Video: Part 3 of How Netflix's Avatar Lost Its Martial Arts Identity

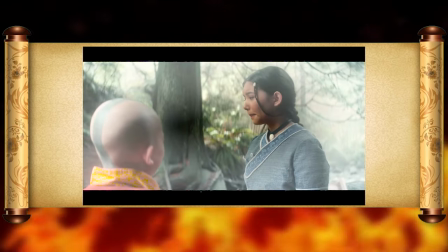4:09 Ains' advice about tapping into your feelings and gathering energy from them works for a waterbender, because waterbending is inherently tied to Taoism.
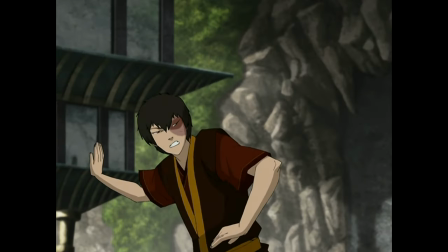4:17 It would even work for a firebender for obvious reasons. But it's weird to hear that coming from an air monk.
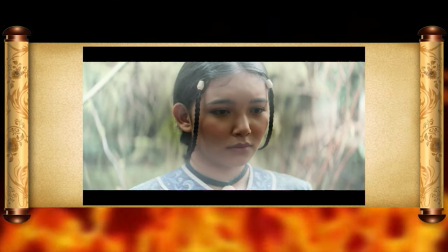4:25 Not saying it's completely wrong, but I am saying it's these little discrepancies that make you call into question the depth of the writer's knowledge on the subject.
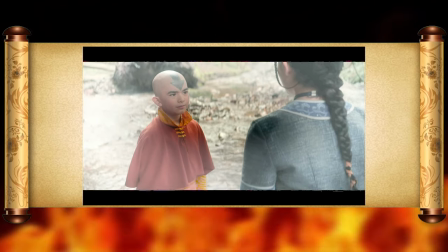4:33 Yet, much like the first scene, this was all set up to serve as a payoff for later, and I'll get to that plot point when we arrive there.
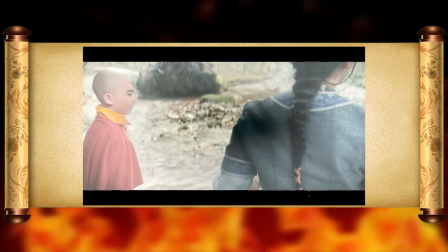4:40 Despite Aang's advice, Katara still fails, which is a good touch, and even though his delivery here is stifled, Monks always said I never listened.
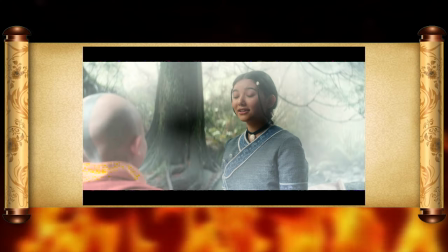4:49 I think that's what they said.
This is still pretty funny.
The best waterbending masters in the world.
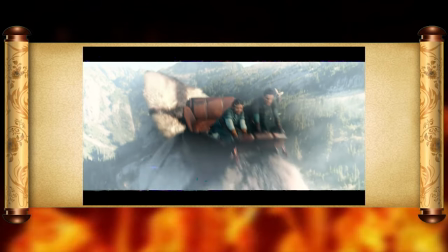4:55 I might even listen to them.
So we cut from the net gang to my favorite character so far,
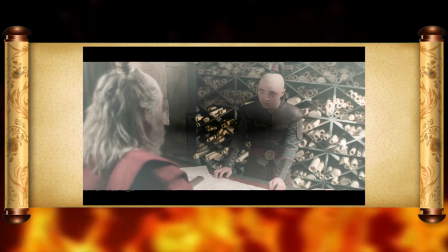5:00 and I promise I'm doing my best not to go over every dialogue scene, but there's something I want to point out here.
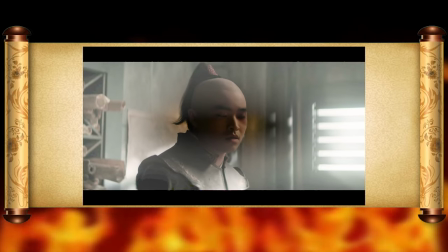5:06 While I completely understand that the writers are setting up Zuko's snappy attitude towards
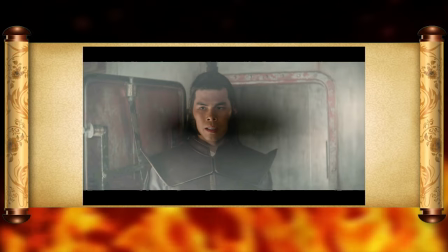5:11 Lieutenant G to be directly tied and informed by his own speaking up out of turn,
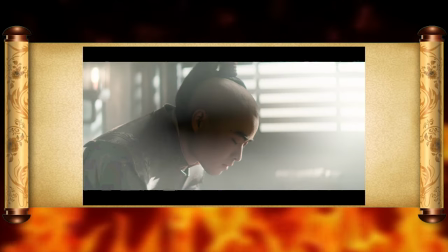5:16 which is the root cause to how he got his scar to begin with, this line is still tasteless.
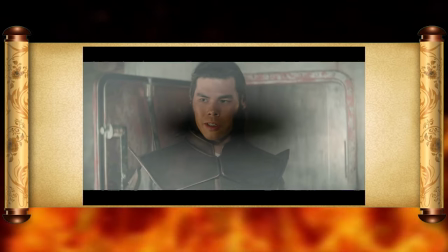5:23 I spoke to some of his crew. Word is, Zhao failed his officer training program three times.
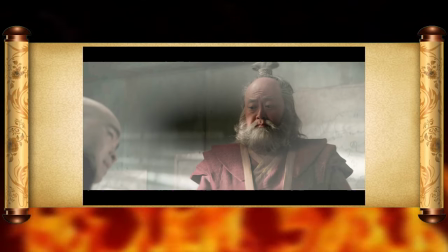5:28 You did not need to make Zhao seem more incompetent just for the sake of selling Zuko's trauma.
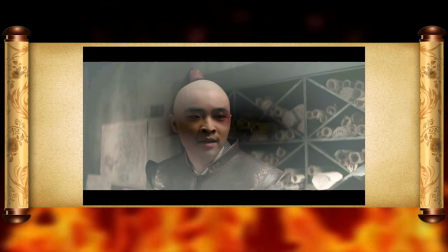5:35 Not only does this make your own interpretation of the character seem objectively weaker,
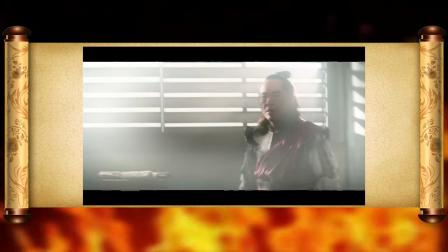5:40 but you're almost baiting fans of the original to hate you for the change.
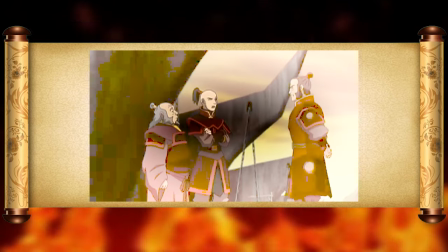5:45 Nobody likes Zhao as a person, but most people loved him as a villain,
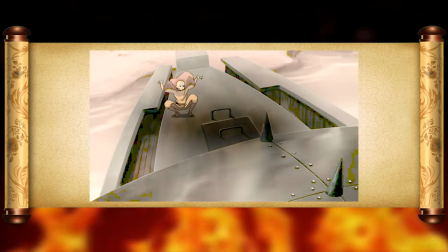5:50 and part of why that is was because even though he'd get clowned on by a literal clown, Ahoy!
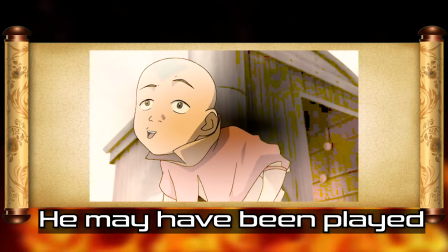5:56 I'm Admiral Zhao!
He was still a serious conniving and powerful force to be reckoned with.
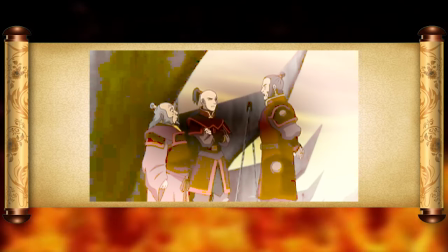6:04 This feels like whoever wrote the line either didn't like the character or thought, But the fans hate this guy and they're gonna love this.
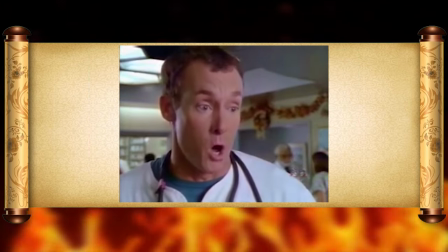6:11 Wrong, wrong, wrong, wrong.
Way to miss the point.
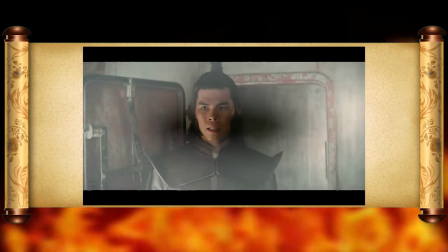6:15 Also for the sake of my own curiosity here, what exactly is wrong with failing a few times before finally succeeding?
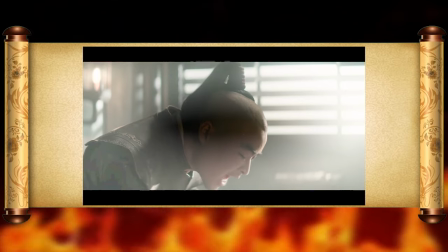6:23 Due to G's delivery in the social context of the situation, this is intended to be an insult that the audience gets enjoyment out of.
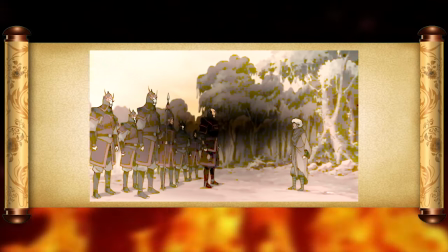6:30 It's a bold strategy, Cotton. Let's see if it pays off for him.
But now, I feel like, not only did you misread why fans liked this dude to begin with,
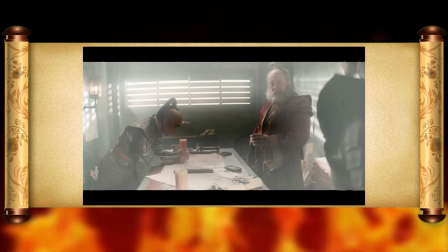6:39 but you also treat repeatedly failing educational, military, or training programs as something to be laughed at.
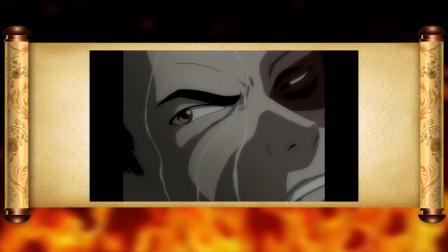6:47 Interesting choice in a remake of a show where characters failed a lot.
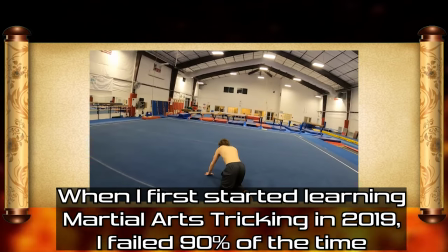6:52 Sorry for the tangent, but just know that it doesn't matter how many times any of you fail at something, it's okay to try and fail, and I won't laugh at you.
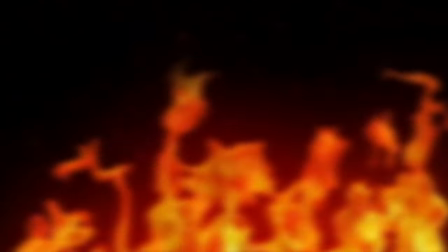7:00 Unless, of course, you land on your face. And I mean literally, not metaphorically. See, I laugh at myself all the time.
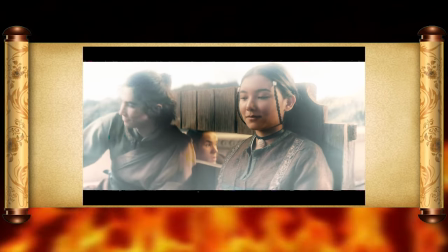7:07 It's also why I can't do math. But it's time to get back on track. After that scene, somebody who is definitely not Jet helps sneak the Net gang into Omashu,
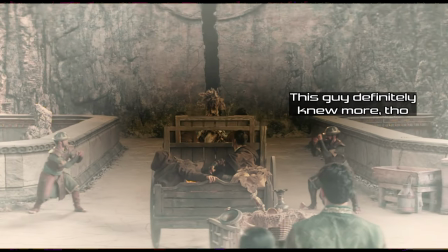7:15 and I'll say that even if the stands could be deeper, this is some hungar here that they're using to open up the doors to the city,
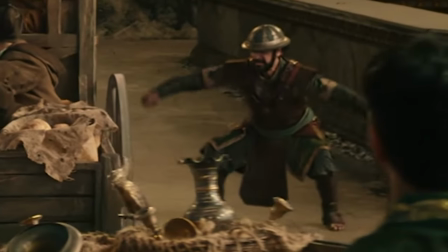7:21 and it's a pretty good shot. Nice. Hi, Cabbage Man.
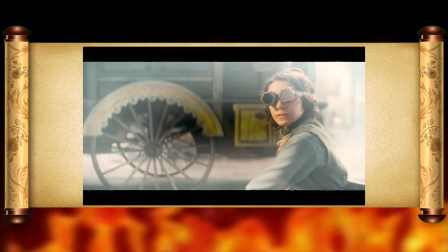7:26 Unfortunately, before Aang can get pissed off at this guy for cultural appropriation, an explosion goes off. and we get some more bending action.
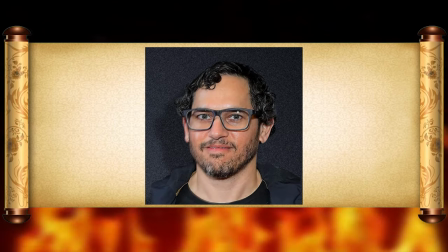7:33 Alright, while I think Jabbar Raisani, I hope I pronounced that right,
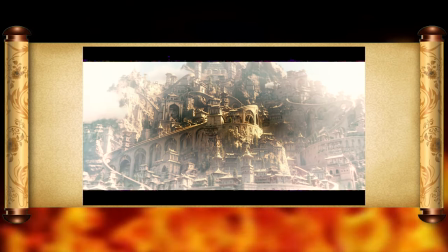7:37 has already done a better job than Michael Goy when it comes to directing, I still get annoyed by these hero shots here.
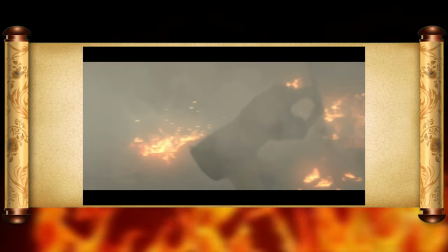7:43 Aang is performing a nice staff flourish, but instead of pulling back the camera so we could see it and the special effects better,
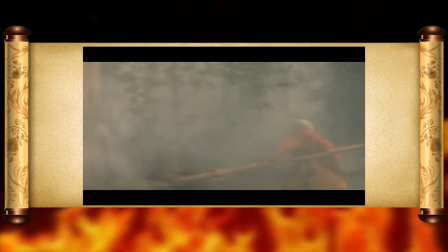7:49 we are pulled in close on his upper body, which makes this shot stand out as strange compared to the next ones of Aang blowing out the flames and Katara bending
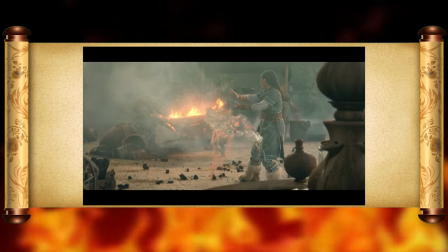7:57 some water. Those are pulled back, and the focus of the shot is entirely on the movements and taking care of the fires.
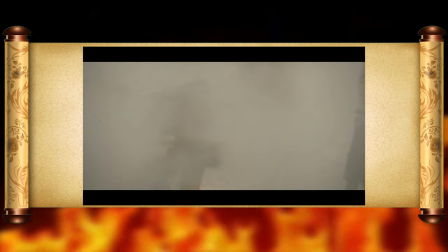8:04 When you have shots like this, you're telling the audience that the thing that matters is the cool person posing,
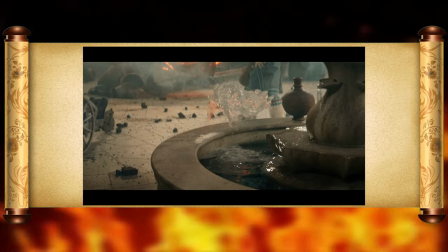8:11 while shots like these say that what the character is doing is the thing that matters.